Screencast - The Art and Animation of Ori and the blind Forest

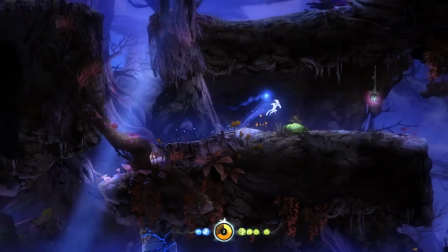(4:10)
I believe this is almost essential for any fast-paced platformer, as it keeps a sense of momentum and in general makes the movement much more satisfying, or simply more fun.
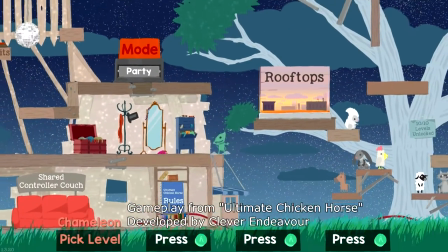(4:20)
For example, in Clever Endeavour's game, Ultimate Chicken Horse, the characters do not use this squash and stretch animation, and the movement feels rather stiff and slow.
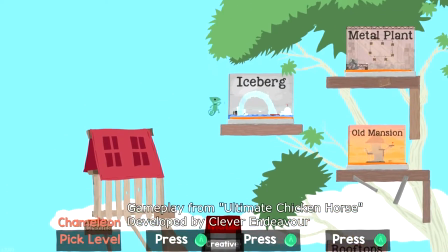(4:27)
In particular, this tends to make it lack much sense of momentum, which can lead to players misjudging jumps and occasionally making mistakes.
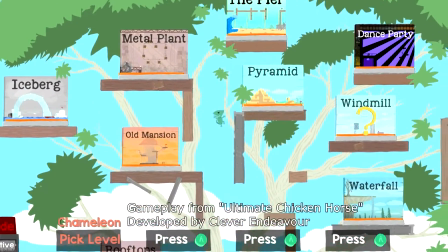(4:34)
Although Chicken Horse gets away with it, thanks to its very simplistic art style,
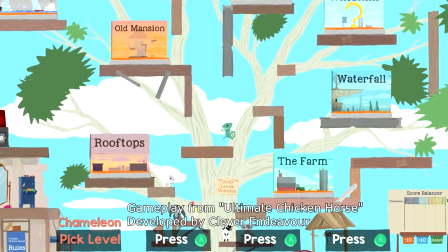(4:38)
most of the enjoyment comes from the multiplayer mechanics rather than the platforming itself, so it isn't as necessary.
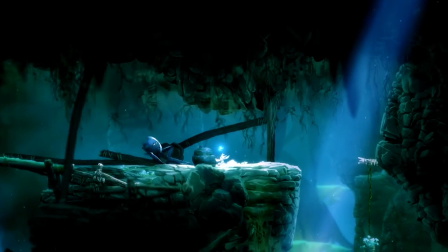(4:44)
What's most interesting about this being used on the characters as well, is that there are actually 3D models disguised to look like 2D animation.
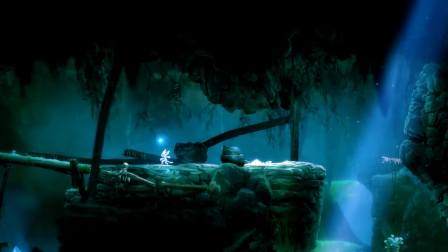(4:51)
At the GDC Game Developers Conference in 2015, James Benson gave a talk where he explains a lot of the process of how and why they did this.
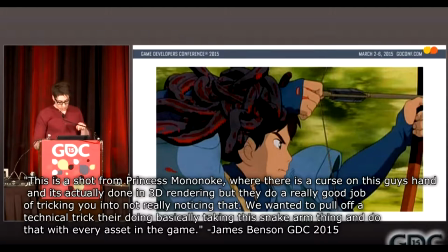(4:59)
He stated this is a shot from Princess Mononoke, where there is a curse on this guy's hand and it's actually done in 3D rendering, but they do a really good job of tricking you into not really noticing that. We wanted to pull off a technical trick they're doing, basically taking this snake arm thing and do that through basically every asset in the game.
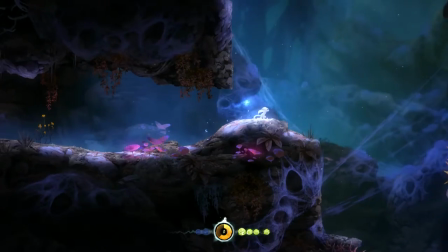(5:15)
In the animated film, the 3D is disguised by simulating outlines and very basic shadows on the worms,
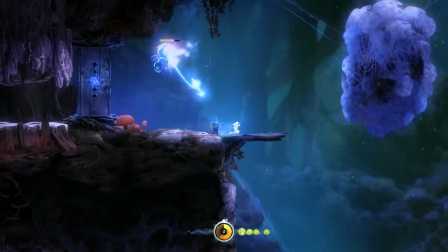(5:20)
in a sort of cel-shaded style, but with Ori there isn't any outline so they had to use some different methods.
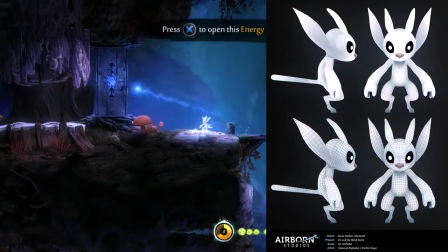(5:25)
The model for Ori is almost a completely bright white silhouette. This means that even with the camera zoomed out so far, he is still very readable even among the super detailed backgrounds.
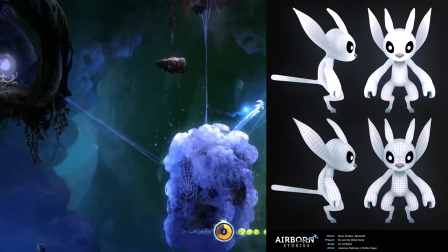(5:35)
Giving Ori a tale means that even while silhouetted and zoomed far out, you can still read the direction of movement, helping making the platforming more intuitive.
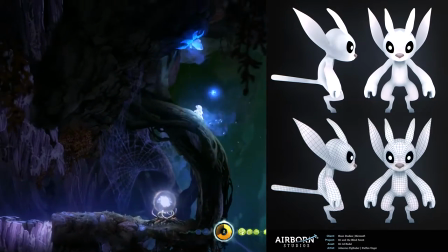(5:43)
His model only has one diffused texture, with some very minor shadows on it to give him a little bit of form, but keeping him very simple.
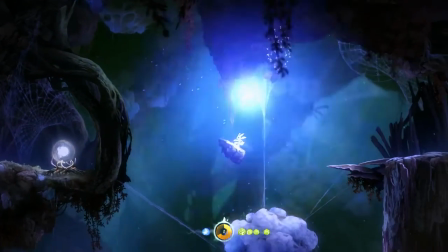(5:50)
Because of the lack of details, the depth on his body is hard to tell from a distance, making him look flat.
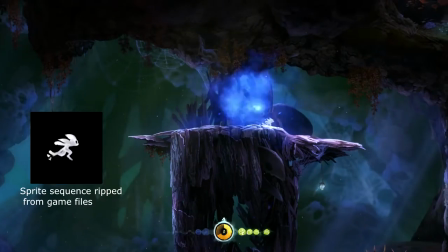(5:55)
But most importantly, all of his animations are rendered from an orthographic side-angle without any perspective hiding the other side of his body and head.
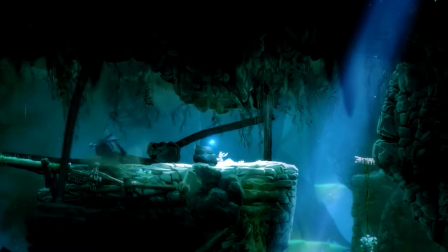(6:02)
The final touch in disguising the 3D is the lighting. On the characters, they sometimes use a kind of additive layer mask to create directional lighting,
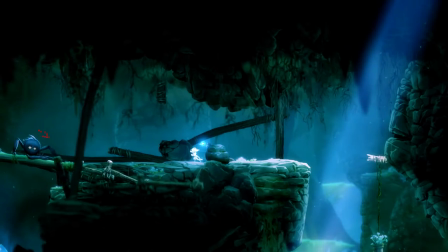(6:10)
so the environmental lighting will affect one side of the character, and because the character has already been rendered into sprites at this point,
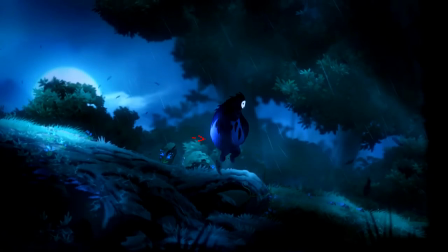(6:17)
the lighting ignores the shaping of the model and gives it a flat overlay of lighting, adding to the 2D illusion, and ever so slightly merge them into the environment.
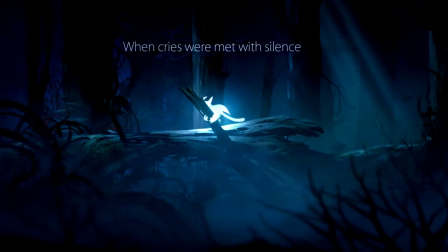(6:25)
In Ori's case, he is a light source himself, and the environmental pieces receive the same lighting effect.
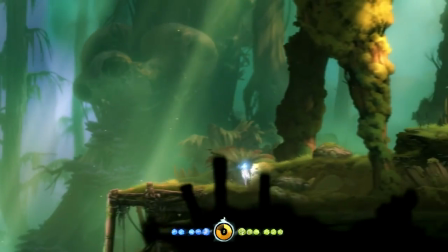(6:32)
From the fantastically detailed backgrounds to the superfluid animations and eerie lighting, I believe that thanks to all of these small techniques and tricks,
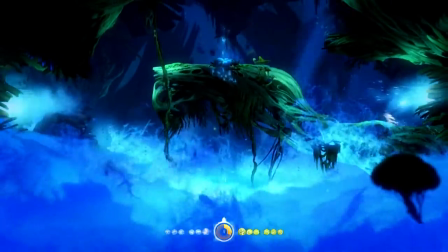(6:40)
Ori and the Blind Forest easily manages to capture the Ghibli-esque fairytale aesthetic and successfully manages to blend its 3D and 2D animation,
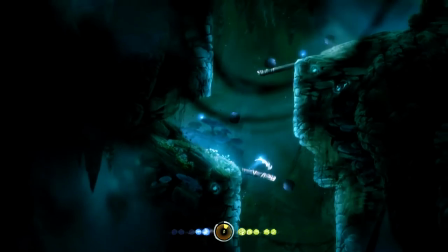(6:47)
making it one of the most visually pleasing games I've ever played.